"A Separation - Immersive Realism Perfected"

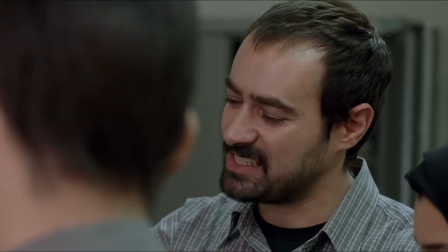Usually, in order to be able to enjoy the work, a film requires a suspension of disbelief,
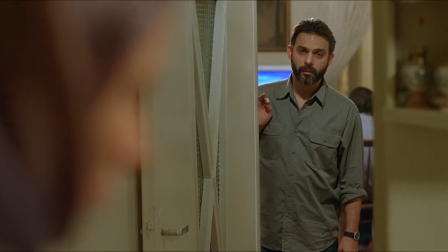a willingness to let go of the fact that you know that all of this is made up,
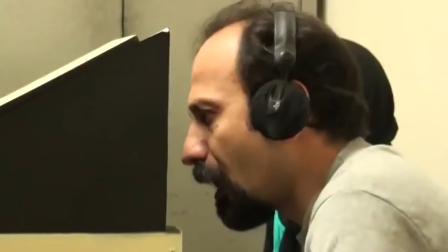and that the people you see on screen are just actors. but Asghar Farhadi's 2011
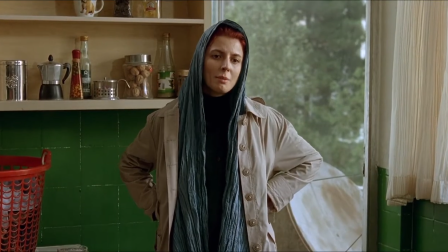Oscar-winning film A Separation hardly required any suspension of disbelief.
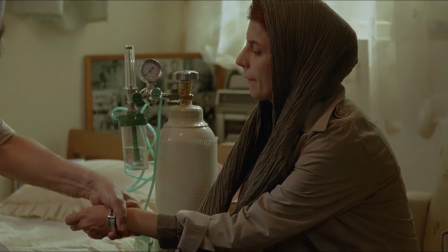It's both the most immersive and the realist film I've ever seen. And it made me wonder, how has the film achieved this?
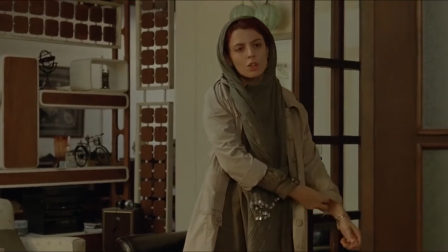At first it seemed that the obvious answer was to point to the contents of the story, since there are no far-fetched plot points,
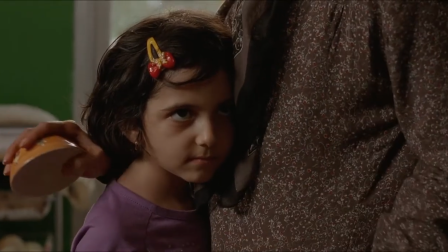no fantasy elements, nothing that couldn't happen or hasn't happened in real life.
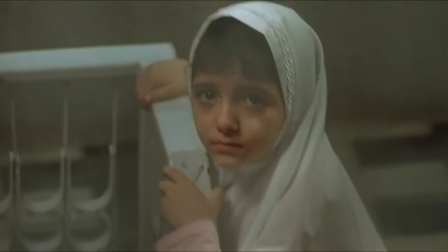It's a story of what happens when a woman seeks a divorce from her husband, an act that unwittingly causes a series of consequential events to unfold.
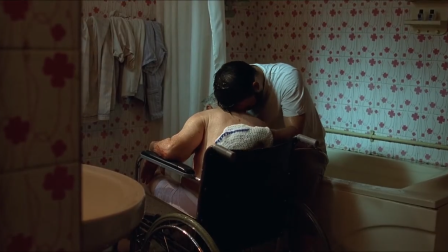But the more I thought about it, the more I realized that I wasn't giving the filmmakers enough credit.
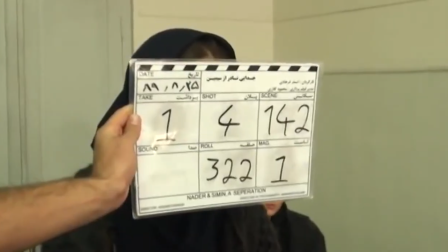This isn't the first Iranian film to explore these kinds of issues, nor will it be the last.
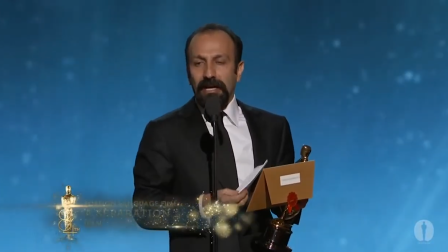So what made this film worthy of being honoured with an Academy Award?
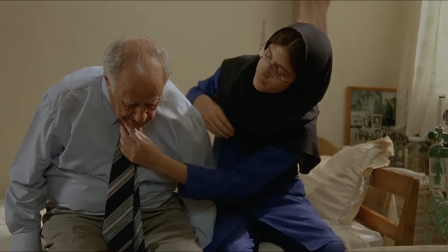What I realised is that it's not just the story that allows us to become quickly invested into the characters.
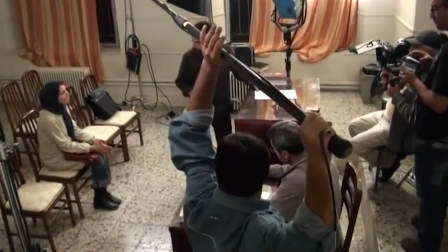The form of the storytelling also plays a crucial role in creating an immersive experience.
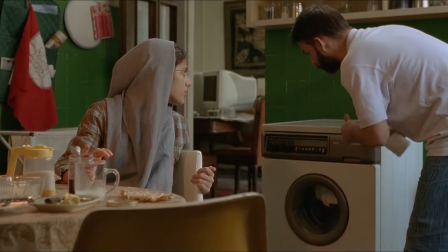The opening scene of A Separation is one of the simplest ones ever created, yet Yet it effortlessly introduces us to the world of the story.
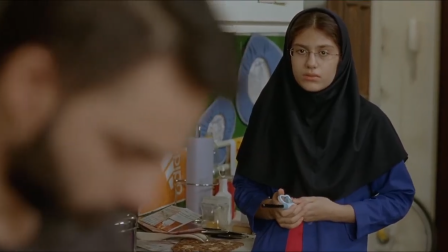All story worlds have rules, rules that the audience need to be aware of to know what's possible in the film.
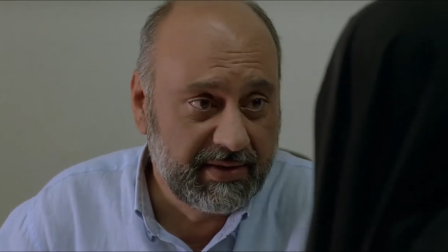The rules of a separation are the laws of contemporary Iran and the restrictions that is placed on the society.
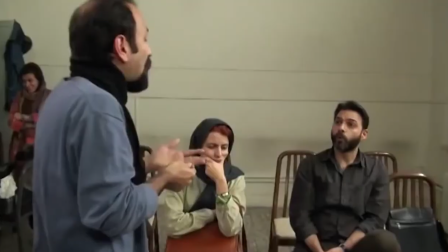In just a short scene we are shown everything that we need in order to engage in this story.
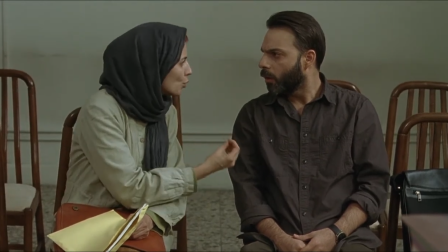The first shot of the film puts the camera in the point of view of a judge who's listening into the arguments presented forward by the characters of Nader and Simin.
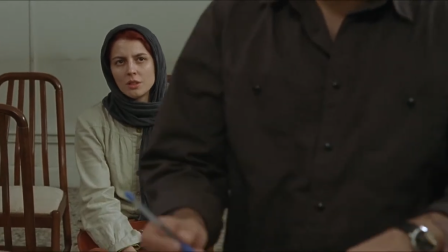And because of this camera placement, the notion that we are experiencing the story from within is immediately and subconsciously communicated to us.
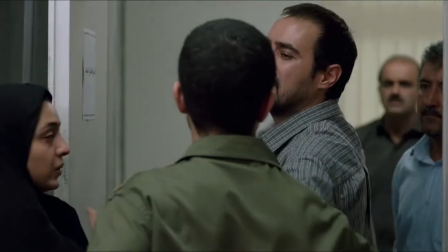This adds to the immersive feel. We're not looking into the story from afar, we're right there in the middle of the action.
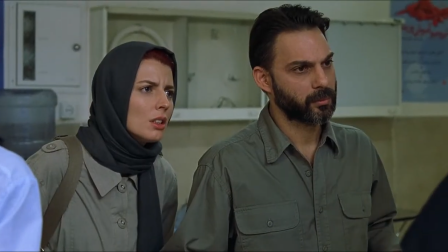We're discovering the story alongside the characters.
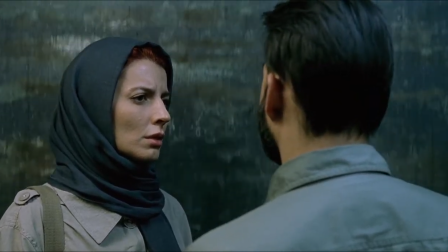It's an effective technique which is often used by the Coen brothers and we're placed into the courtroom with no fanfare.
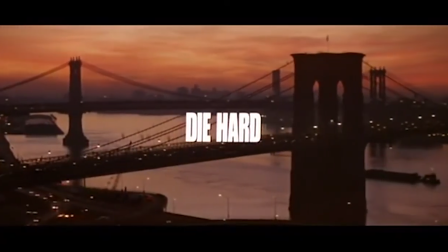There are no sweeping shots of the city to welcome us, no extravagant or cinematic introductions.
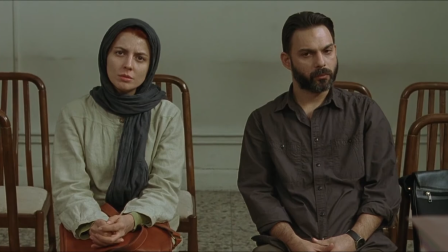We are simply placed into this world in a down-to-earth manner that reflects the down-to-earth content.
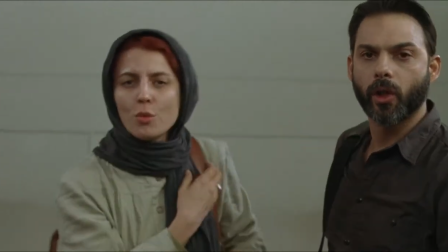The use of a continuous take for the first scene further adds to the real world feel.
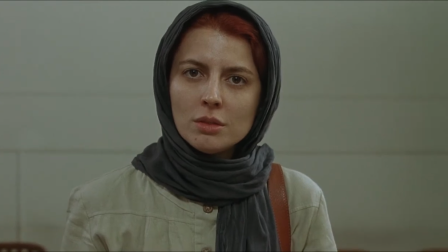We're here in the courtroom and we're going to stay here for however long Nader and Simeon stay here.
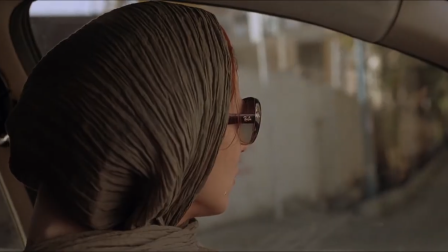Mahmoud Kallari's camerawork doesn't call attention to itself. It's restrained, stylistically understated and dignified.
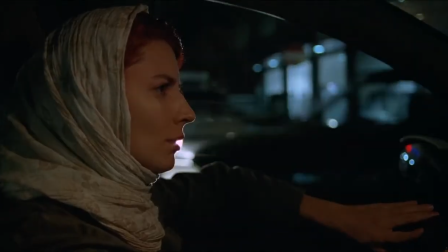Like most of the film, the camera is often handheld, at eye level, and employs a natural focal length to not distort the image too much.
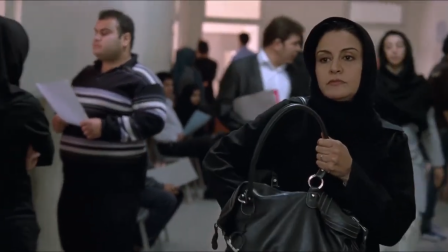Kallari's cinematography enables a level of naturalism that rivals documentaries, but since this is a work of fiction, it's more polished than a documentary.
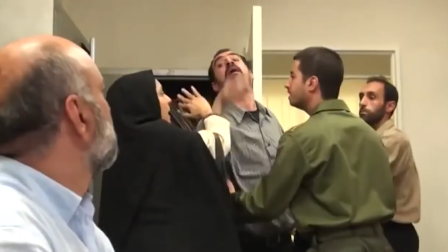Documentaries sacrifice being able to have perfect setups and multiple takes so that they can capture genuine truths on camera.
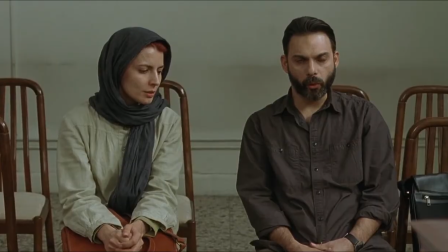A separation captures the truths without compromising the setup. The use of a scenario where the characters have to present their views to a judge allows
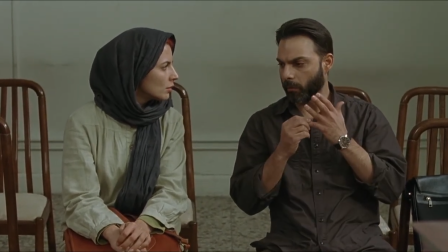for a genuine reason why two people would speak out loud what they already know.
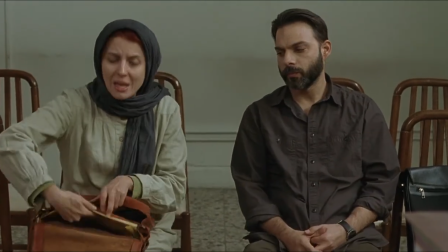This means that the exposition is unforced,
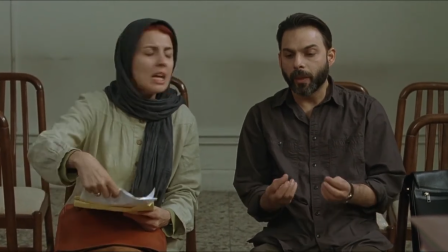natural, and through the exchanges of the three characters in this scene we understand everything that we need to understand.
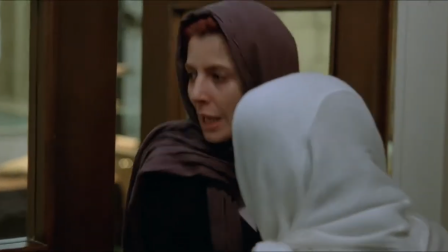We understand that this isn't as simple as right and wrong, good and evil. These are complicated three-dimensional characters.